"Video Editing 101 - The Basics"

Another common pacing error is what is known as lagging lull. A lagging lull occurs when an action seems stalled in a scene, making it look too rehearsed.
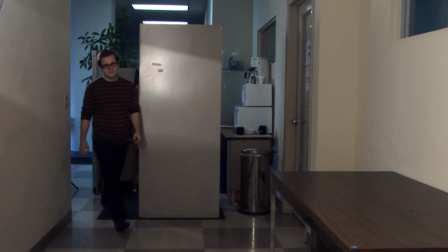Take a look at what I mean. In this example, a man is reaching for a door handle.
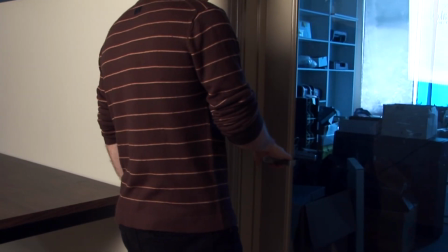In grabbing the handle, he stalls, most likely thinking about his next move, and then turns the handle. Thankfully, there is a quick fix to this kind of error.
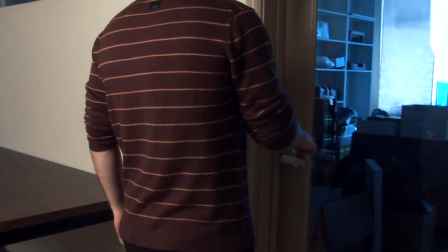You can simply allow the action of grabbing the handle to progress in one shot and then cut to another shot right at the point where he turns the handle. This will help your audience believe it is one smooth action rather than two. A term you've probably heard of quite a bit in film is continuity. Continuity refers to the persistence of either an action or an item in a scene. If something in a scene changes positions from one cut to the next, it can pull your audience from your video and make them feel as if they're watching a movie with multiple takes rather than just one. This is so important in the film industry that they actually have a paid position for people to watch for it. That being said, there are some very common continuity errors in both film and television that you should watch out for in making your own video. Things like ice, water levels in glasses, clocks, and smoke can commonly change from one scene to the next, even in Hollywood productions. Take this scene for instance. See if you can find all 4 of the continuity errors that unfortunately made it into the final cut.
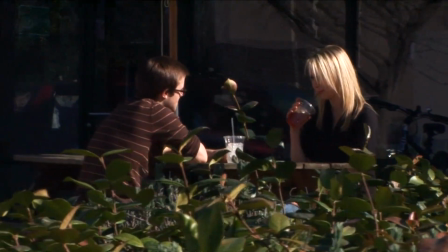In the first cut, we see a man and a woman drinking iced tea. But in the next cut, we see the man's hand on the table with his sleeves rolled down instead of up.
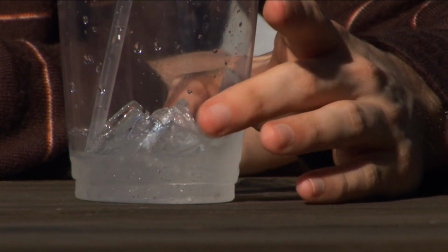Also, the ice in the man's glass has gone from solid to mostly melted.
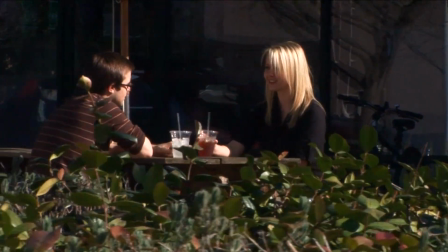When we go to the next shot, we can again see that the ice, the tea, and the sleeves have changed back.
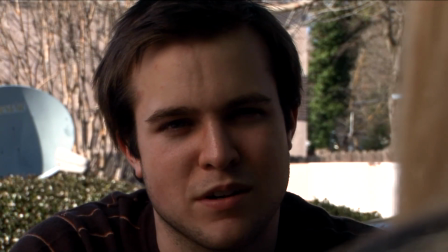Lastly, when we go to this close-up shot, we can see that the man is no longer wearing glasses, which does not match the last shot in the sequence. The best way to fix continuity errors by far is to shoot with continuity in mind. Also, if you have another shot that would make sense in your edit, use it instead. A distracting phenomenon that most first-time shooters and editors forget about is jump cutting. Jump cuts happen when there is too little difference in the sequence from one angle to the next.
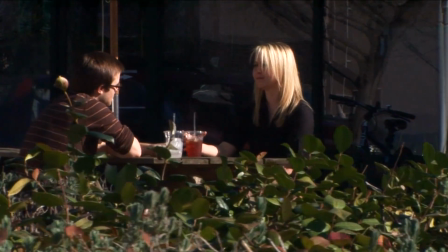Let's take a look at an example. In this first shot, 2 people are talking while enjoying some iced tea.
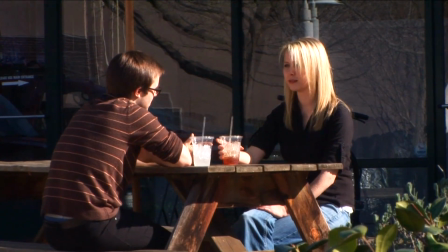When we go to the next shot, however, we suddenly feel aware of the camera since there's so little difference from the first shot to the next.
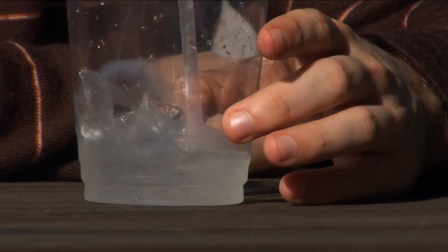Instead, if we would insert a shot such as this close-up of the man's drink, then go back to the wide shot of the table,
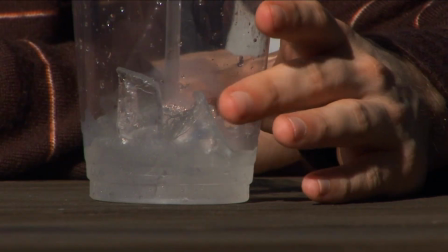we no longer feel as if we've suddenly jumped ahead in time because our second shot moved enough that the audience feels like they are seeing a whole new viewpoint. A good way to remember how to avoid this is by always making sure that each shot is taken more than 30 degrees from the location of the first shot. Of course, the best way to avoid this problem is by good planning. If you storyboard with jump cutting in mind, you can save yourself a world of headaches down the road. Editing can be one of the most rewarding parts of a production. It's where you can finally see your story come to life. And by following all of the techniques we've shown you, you can make sure that your audience sees your story in the way that you've always envisioned it. Thanks for watching. If you want to watch the next video in this course, where you'll learn tips and techniques for editing audio, follow the link in the description and we'll give it to you for free.